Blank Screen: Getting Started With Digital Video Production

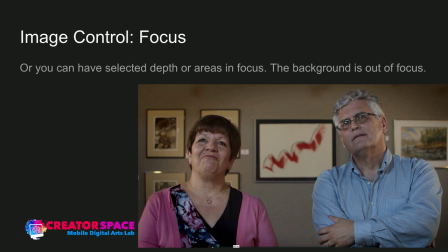19:19 In this case, it's just there. It's subtle. It's out of focus. It's blurred. But it's not necessarily drawing your attention. You're going to stay focused on the actors. But if I focused to the painting, then you're totally going to look at the painting and you might start to ignore the actors.
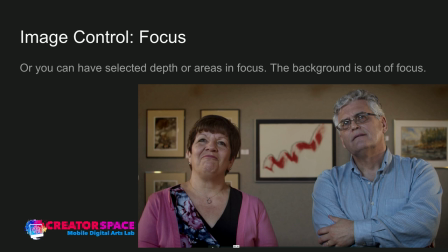19:34 So selective focus is really key in telling a story. And we can do this, again, even with our iPhones.
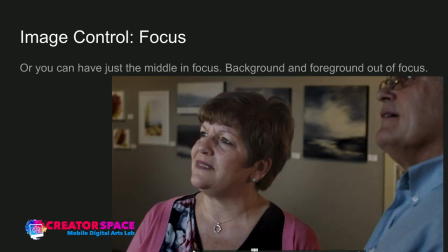19:40 We can select what is in focus. So you might just have the middle in focus. So again, background and foreground are out of focus. As you can see, the actor on the right is out of focus, the background is out of focus. Only the actor in the middle is in focus. So we're deciding that selective focus as well.
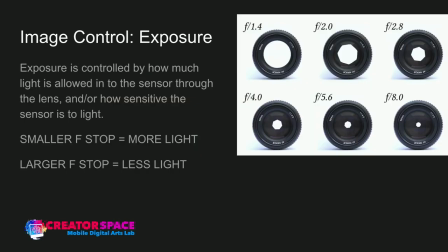19:58 So image control, exposure. So exposure is controlling how much light is allowed to enter the sensor through the lens or how sensitive the sensor is to light. The smaller the f-stop equals more light. So we offer manual lenses that you can take out from the Blue Mountains Public Library and
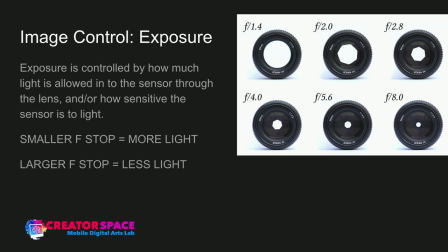20:15 the Wasaga Beach Public Library That allow you to use these f-stops to go from totally open like for example f1.4 to more closed like f8.0 Larger the f-stop less light and it's measured in increments Now in terms of I'm going to just take this lens off and it should be able to
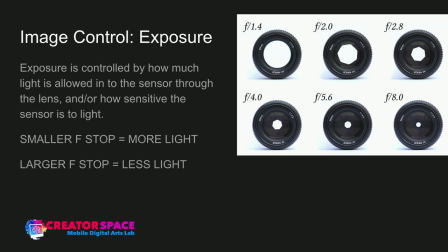20:34 It should be able to see this See how this goes. Okay, so You can see it's going to get this into the lens. So this is opened up and you'll see it's closing. So you can see a little dot and then it closes. And that's basically going from all the way open. In this case, it's a 3.8 to all the way closed 22. And that's how we can control how much light is going into it. Now, with phones, we control how much light sensitivity is going to the lens. So it has like a fixed aperture, but we're just saying, hey, let's reduce. we can boost or we can reduce how much light sensitivity is happening so it's not manual like this lens is controlling it with an aperture that's allowing less light in but we're now controlling it with you know boosting or reducing the light sensitivity so think of it when you hit like your phone and you go I want to hit I want the background to be exposed you tap on it and it darkens the background so it's less exposed so that it gives you proper exposure so that's you can work with things or you can also use something called the auto exposure and auto exposure can be a tool that you might want to use as well and that just is the cameras deciding what the overall exposure is but it's a lot a lot of fun if you take out one of our kits to use
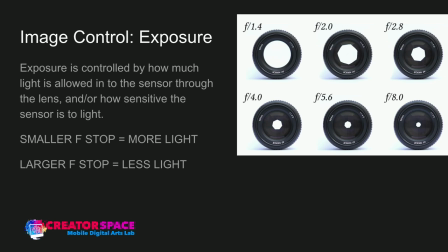21:55 these manual lenses and really see you know what you see is what you get on the back of the screen so you can see if something looks good in exposure or something's underexposed overexposed
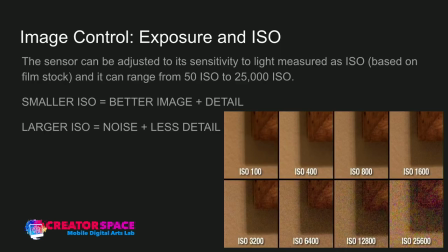22:04 okay so image control exposure and your ISO so ISO is you can then tell the sensor how sensitive it should be to the light and that's measured as an ISO or ISO and
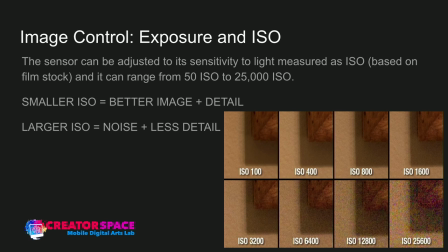22:18 it's based on the old traditional film stock so it can range from 50 ISO to nowadays we can go to 25,000 ISO the smaller the ISO the better the image plus detail so traditionally like a hundred ISO would
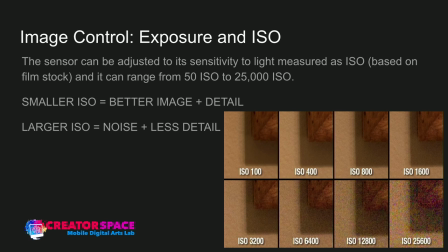22:31 be low grain and Really sharp like a great details larger ISO brings in more noise So in this case especially with the digital realm the larger the ISO there starts to they can become noise